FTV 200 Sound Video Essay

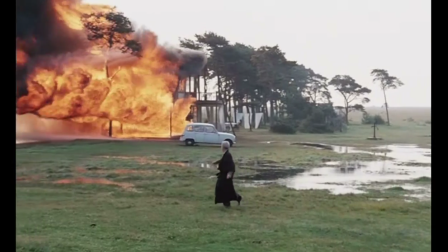0s
Film is commonly referred to as a visual medium. Show don't tell, visual storytelling, such phrases have permeated the lexicon of cinema,
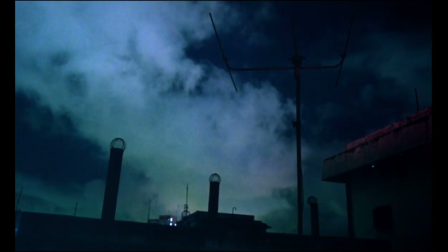7s
causing us to lose track of the art of sound design and how it brings uniformity to moving images.
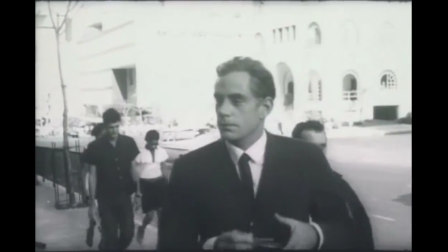12s
A film's sound design can create a wide array of emotions.
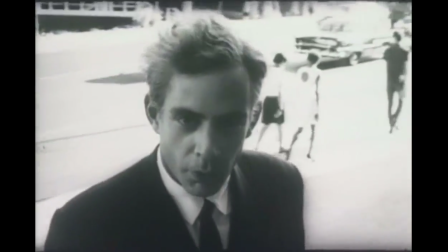15s
Sounds can be subjective, by placing us inside a character's mind, or objective, by placing the viewer in the world of the film.
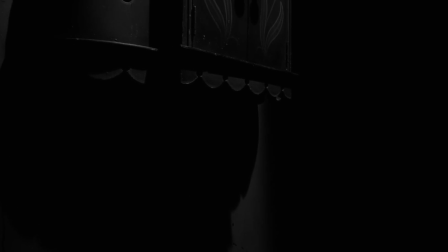22s
Eraserhead blurs the line between subjective and objective sound to emphasize Henry's
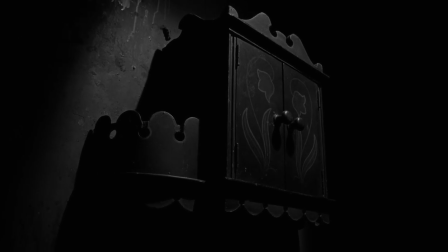27s
fear of fatherhood and his attempts to escape the responsibility in his mental happy place.
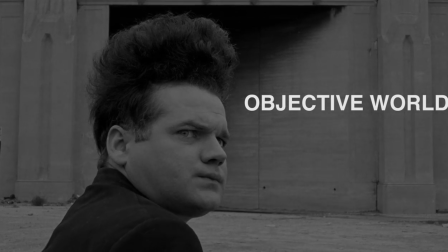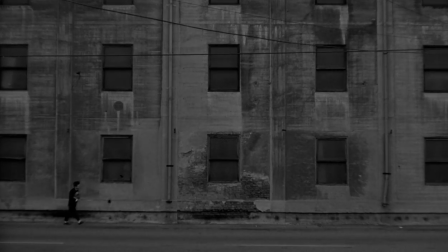37s
Henry, our protagonist, inhabits a world of urban decay. Industrial noise occupies the background, following Henry wherever he goes.
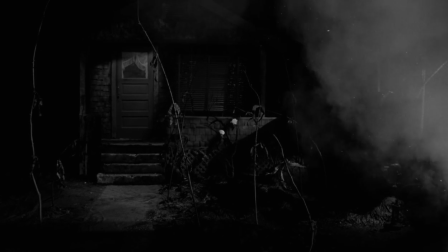47s
The sound in the objective world is harsh, with intensity and distinct timbres that oftentimes overpowers the dialogue.
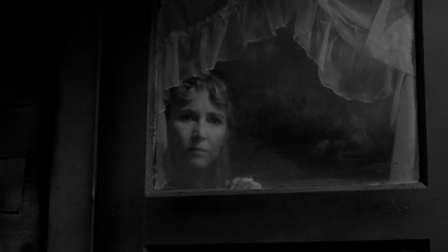55s Where have you been?
Other times, the sound design is acousmatic.
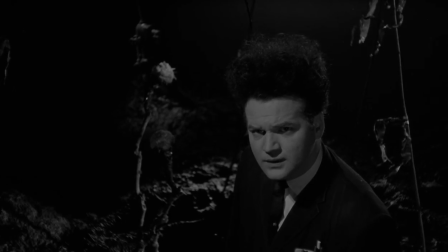59s
We hear sounds without seeing their originating cause, like the roaring subway sound or the constant gushing winds we never see.
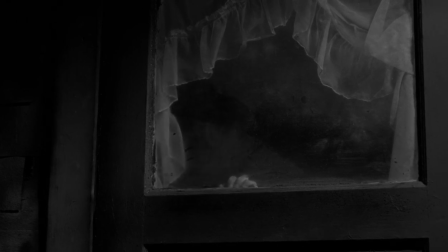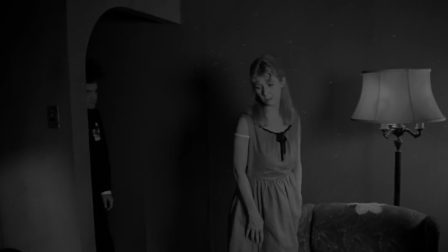75s
When Henry enters the building, the idiosyncrasies of the sound design from the outside world follows.
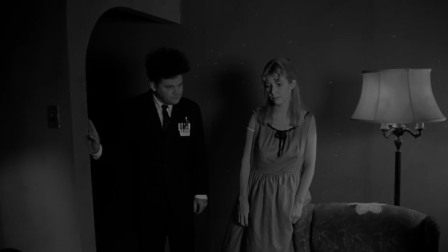80s
Bleeding through the walls is a floating ambient noise harmonizing with the other interior sounds, creating a less abrasive environment.
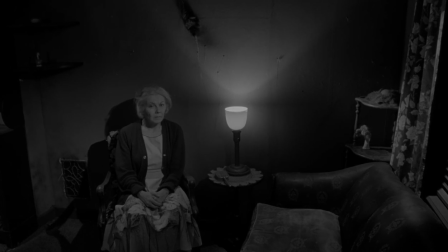86s Hello there. Hello.
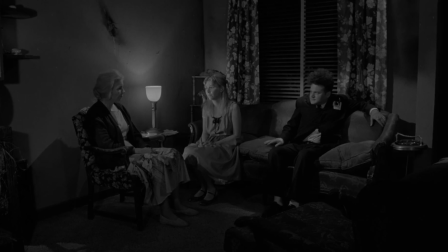91s
Yet the interior sounds are often exaggerated by playing with fidelity and intensity, creating a disorienting and uncomfortable sound experience.
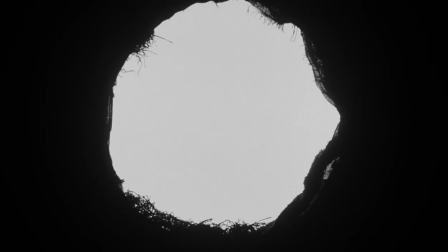104s
On numerous occasions, when the camera pulls in, the sound increases in loudness with the tightening of the image, creating a disorienting effect.
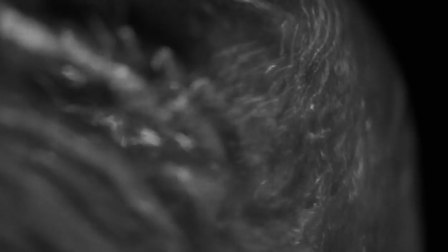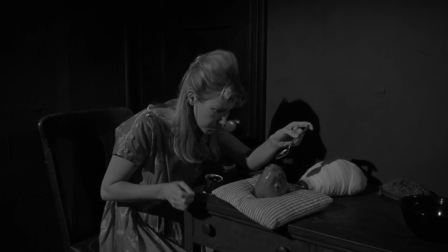118s
This disorienting and uncomfortable sound design comes full circle when Henry and Mary start parenting their grotesque baby. The child's cries take up a lot of film time and are constant background noise, highlighting the fear and grave responsibility of fatherhood. The baby's incessant crying eventually drives Mary out of the apartment.
Shut up!
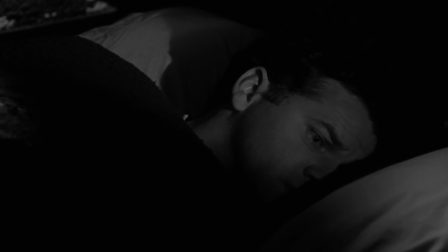143s
And Henry is left alone to care for the child, leading him to find solace with the lady in the radiator.
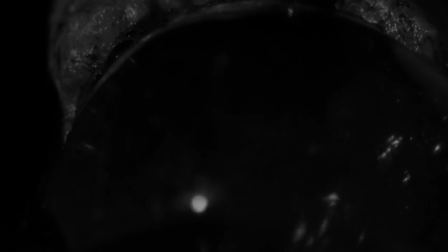148s
In Eraserhead, the exaggeration of sounds challenges the audience to consider what is the diegetic and non-diegetic sound.
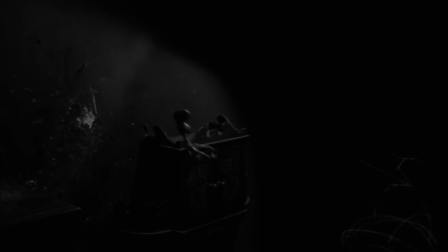155s
Are these sounds really this amplified, or is the intensity of these sounds all in Henry's head?
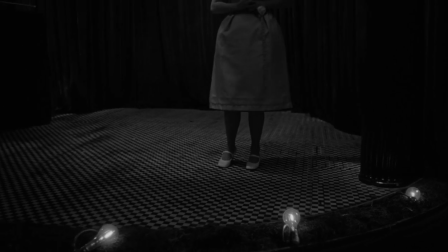164s
In the subjective world, sound is less intrusive. Music, rather than sound effects, dominates the sound design.
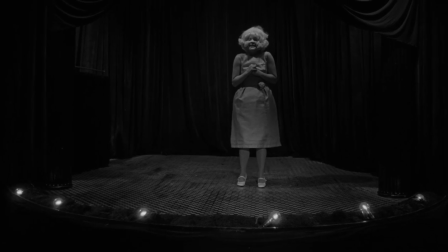170s
The atmosphere is more peaceful once Henry enters his happy place with the lady in the radiator.
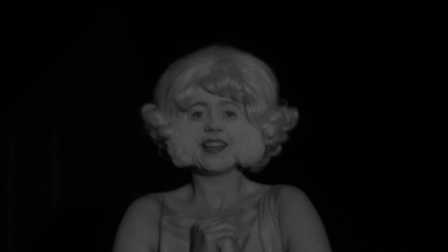175s
When Henry's in this world, the industrial ambient noise and the wailing of his child cease, and he's at peace.
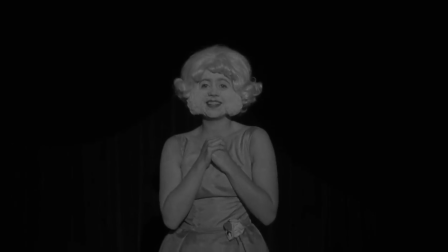There are various leitmotifs connected to this world.
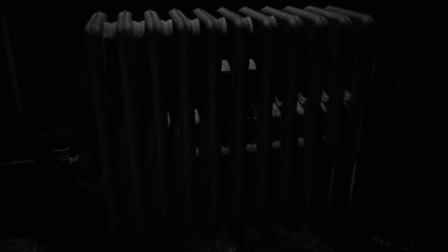192s
Each time Henry looks at the radiator, there is a high amplitude sound like the radiator beckons him, and gets louder and more exaggerated as the camera pulls in.
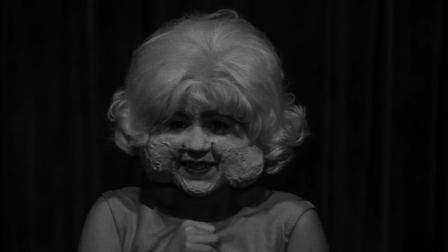204s
Another leitmotif is the carnival music that plays in The Lady in the Radiator world.
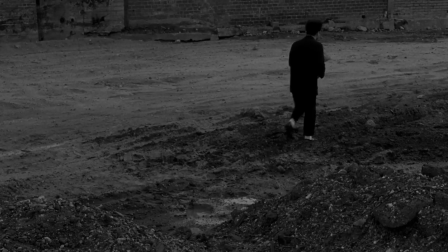209s
This same song plays when we are first introduced to Henry, which creates a link between both worlds.
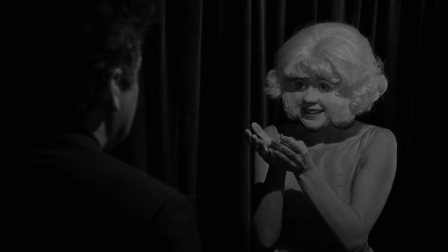214s
This film offers this subjective world as a peaceful alternative, which Henry uses to escape his fears.
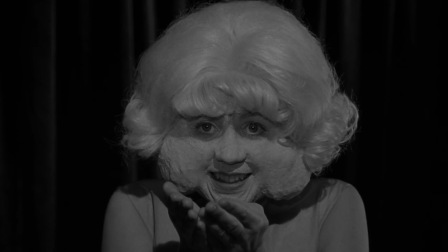220s
However, as the film progresses, the subjective and objective worlds begin to collide.
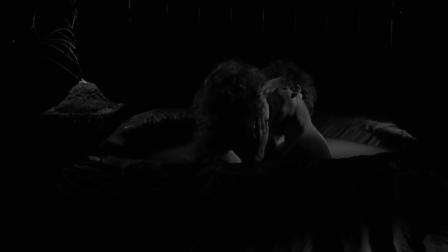225s
After Henry has an affair with his neighbor, he retreats to his happy place,
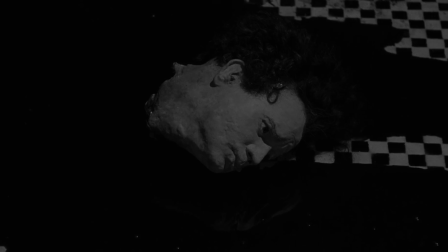230s
but soon finds that the baby's cries and the abrasive outside noise has bled into this world, leading to the baby popping out of Henry's head.
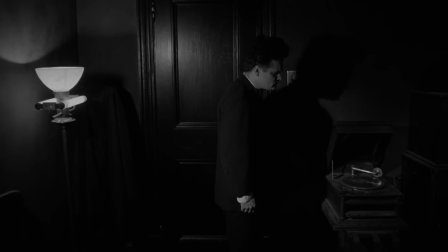237s
When Henry returns to the real world and attempts to speak to his neighbor, the child's cries are replaced by mocking laughter, taunting Henry.